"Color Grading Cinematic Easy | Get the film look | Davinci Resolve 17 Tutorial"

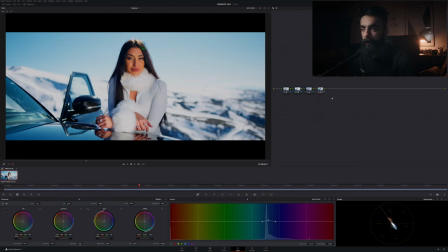(8:07)
But if we can go a little bit more with the details in this super easy way of making a look, we can just add a serial before here, and now in our fourth note,
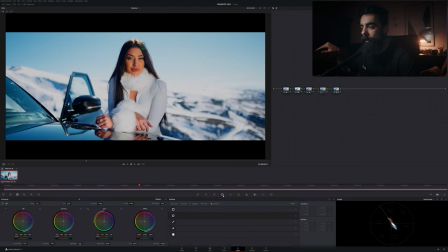(8:27)
right before our look, we can just create like here, I will push a little bit the gamma, the medium tones up, so we can just recover a little bit
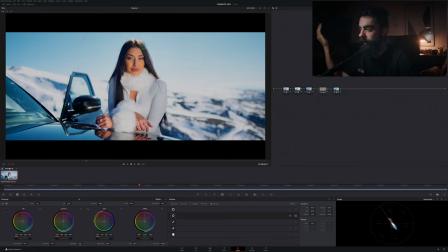(8:49)
of the face, because it was very, very dark. Now we have like a brighter look. Then if we need just to finish with that boost of the film look,
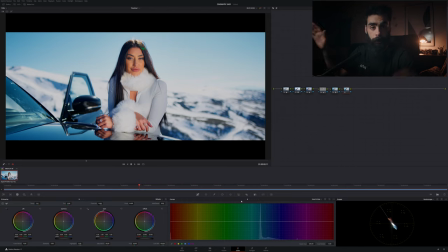(9:09)
I would like to add, but the look is just great now, but if we can just go here up a little bit the darks in the curves, push a little bit here, this is the way of creating the faded look.
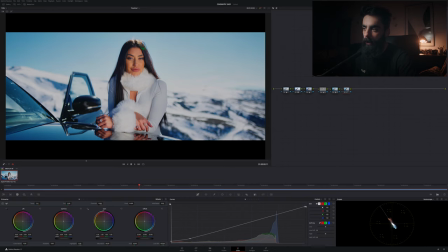(9:25)
We can create the same here with the whites, and then in another note we can just put a mask,
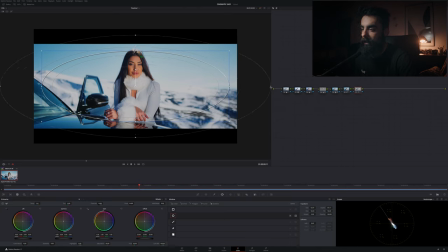(9:35)
but simplest mask here, and we select the outside, and then push the gain down to create that vignette. Here with these two notes we create that
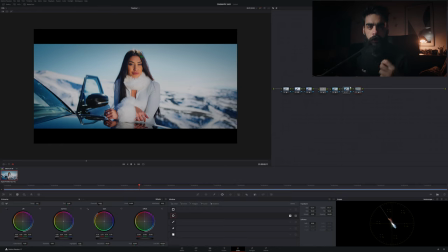(9:57)
that effect of faded, of a little bit more vintage look.
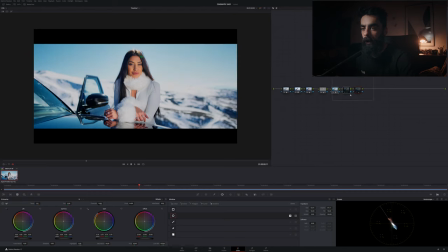(10:03)
So, we started with
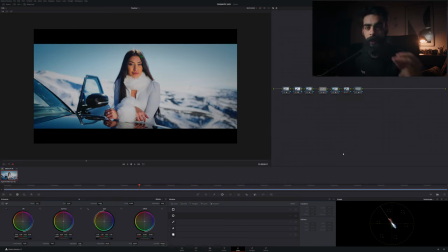(10:09)
this, and now we have this, like, in 5 minutes. So, this is a very, very fast look and a very cinematic look that is super fast of editing.
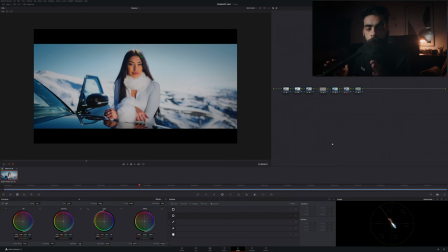(10:24)
So, this is a way of entering to DaVinci Resolve in the color grading. So, hope you like it. I hope this video helped you to get the more cinematic look on your videos, and I think it's easy, and this is the easiest way. So, please subscribe and give me a like, and let me in the comments what's the next thing that you would love to hear and to learn about color grading. So, see you in the next video. Ciao.